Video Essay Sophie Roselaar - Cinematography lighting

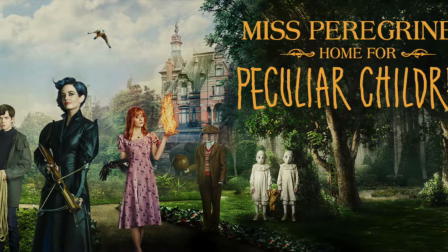[0:01]
This video essay is about the movie Miss Peregrine's Home for Peculiar Children, directed by Tim Burton.
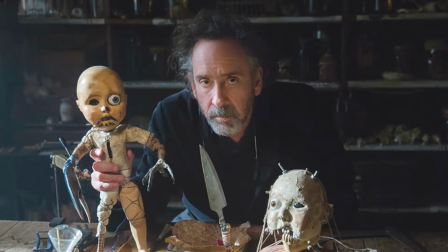[0:07]
He is known for his impressive cinematography, costumes and lighting in his movies, and this movie was no exception.
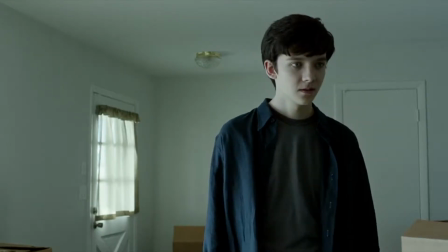[0:16]
The movie is narrated by the protagonist Jacob Portman, a 16-year-old boy in search of the truth about his grandfather's past.
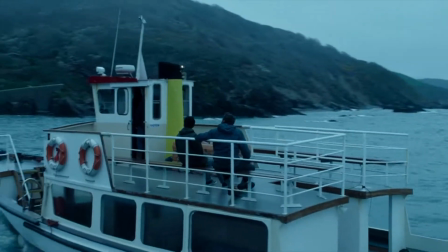[0:24]
The setting is on the island of Cairnholm, near Wales, partly in the present and partly in the year 1943.
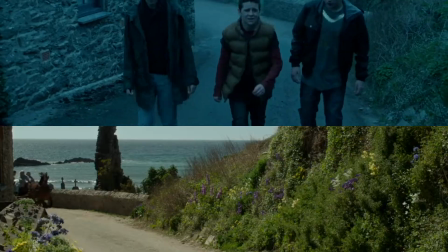[0:31]
This video essay focuses on the lighting used in the movie to find a visual way to help the audience place the story in the correct time period.
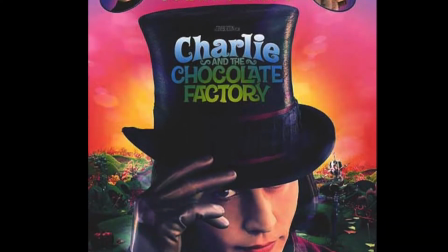[0:41]
The movies I will make a comparison with are Charlie and the Chocolate Factory, directed by Tim Burton,
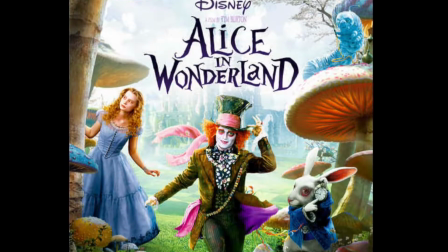[0:48]
Hugo, directed by Martin Scorsese, Alice in Wonderland, directed by Tim Burton, and The Golden Compass, directed by Chris Weitz. The cinematographer of the movie is Bruno Del Bono. Del Bono and Burton have worked together on many movies before.
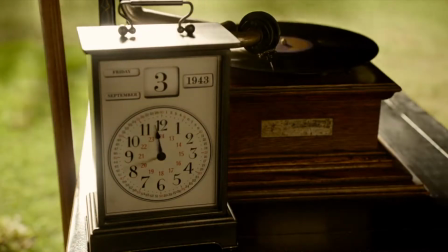[1:04]
One tricky point of this story is a loop in time, where the action is variously set between two different periods of time,
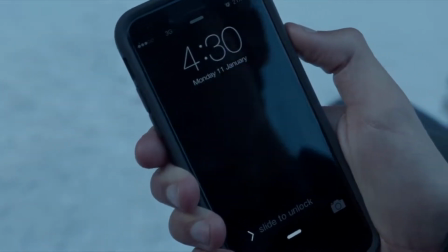[1:12]
1943 and 2016. Del Bono's key challenge was how much to bend and shape the light between the two time periods in the movie.
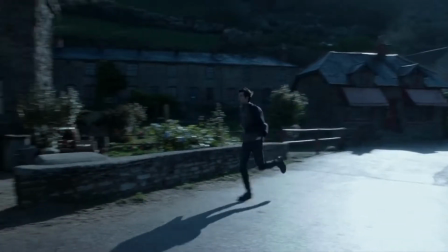[1:20]
In the 2016 scenes, it is raining almost every day,
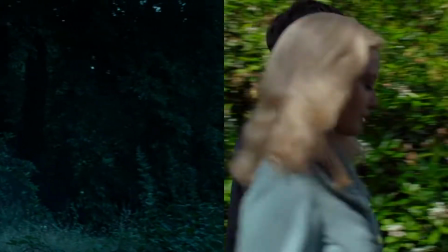[1:25]
whereas the action in 1943 takes place on just one sunny summer's day. In the pub scene,
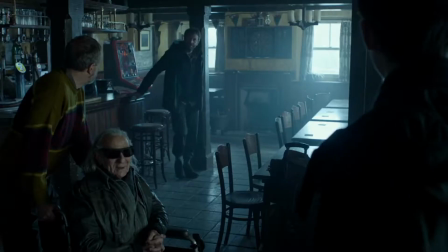[1:34]
he had to establish for both at the same time with two different lighting setups in the same building as the action switches between the two eras.
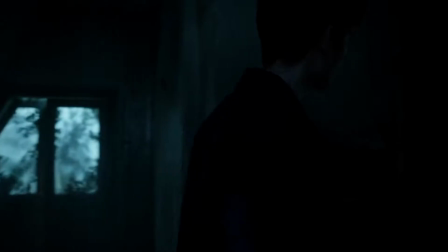[1:42]
Generally, he went with diffused soft lights and bounce lights for the rainy 2016 scenes, keeping things balanced, static and appropriately dreary.
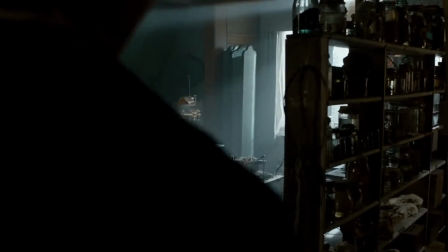[1:51]
For 1943, the lighting was much more energetic, with 20K mole beams and 20K Fresnel punching in sunlight.
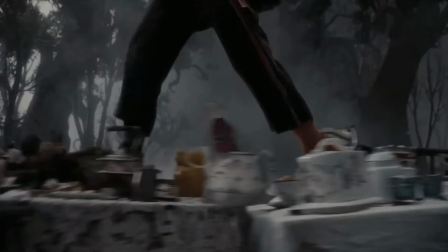[1:59]
The difference in dimensions using lighting is also seen in the movie Alice in Wonderland, with vibrant against darker colors.
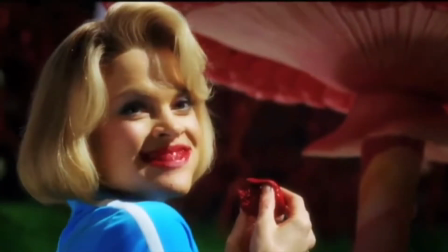[2:07]
Also in the movie Charlie and the Chocolate Factory, we see vibrant neon colors inside the factory and stark light outside.
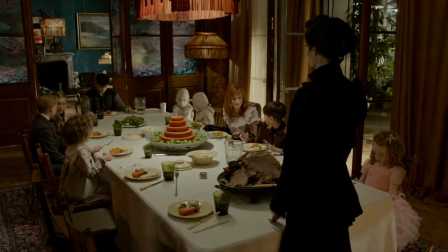[2:15]
He moved the light behind the actors, to bring a sense of the sun constantly moving and give a strange feeling of life and liveness.
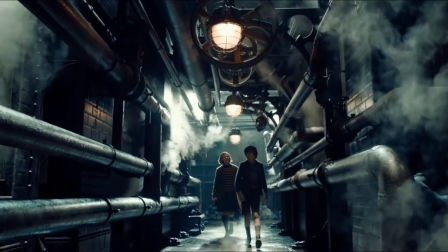[2:24]
In the movie Hugo, this backlight for liveness during the day is also used.
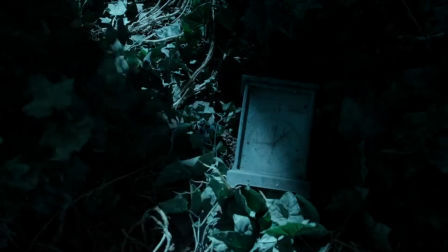[2:31]
To take the idea a step further, Del Bono worked with a colorist to apply a kind of two-strip Technicolor look to the footage.
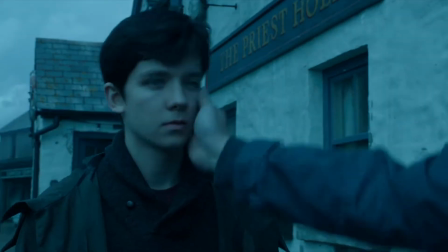[2:39]
He played around with various settings like the contrast and deep blacks to bring some strength to the image.
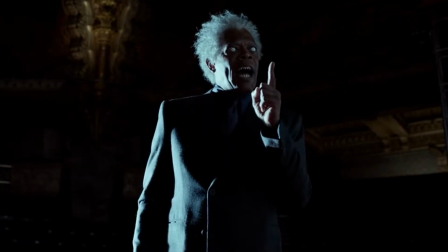[2:44]
As for the creative aspect, he used a technique with the moving fiber lights.
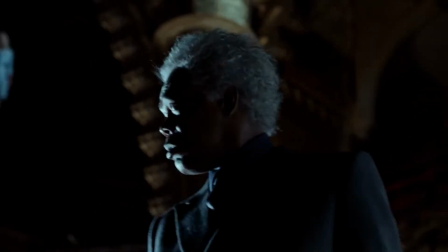[2:50]
The performers can hit a light at different points and fade in and out of the image.
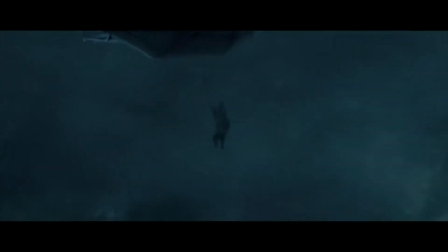[2:56]
In the movie The Golden Compass, these fiber lights were also constantly used in action scenes.
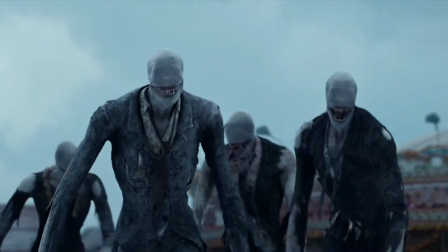[3:02]
Combining these lights with special effects salutes in the scenes that make these movies so impressive.
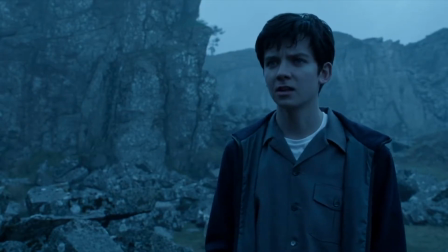[3:11]
Burton's movies are about people who are a bit different or peculiar living in the regular world.
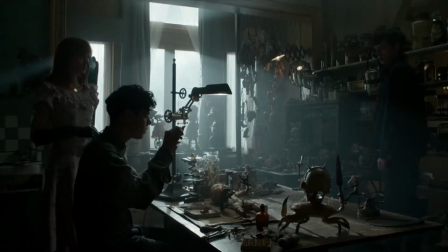[3:16] Well, you must feel pretty out of place. Don't worry, I'm used to it.
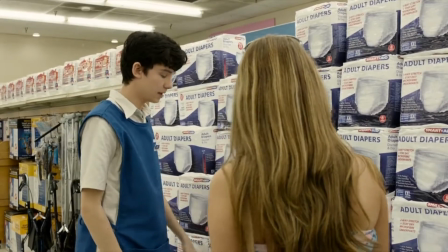[3:24] Amy, it's Jake. I'm in your math class.
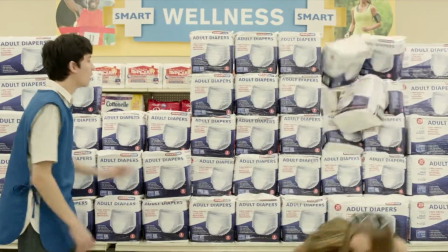[3:28]
Using the light difference in the eras of the movies can indicate that the protagonist Jacob was not only struggling with fitting in, but also fearing growing up.
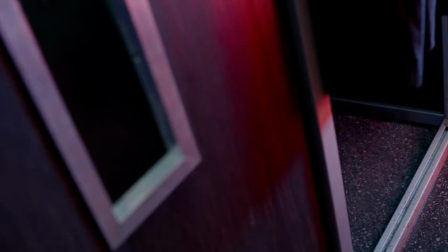[3:37]
Traveling through the loop says that he is holding on to his childhood memories in fear of the future, whereas true monsters are the obstacles of life.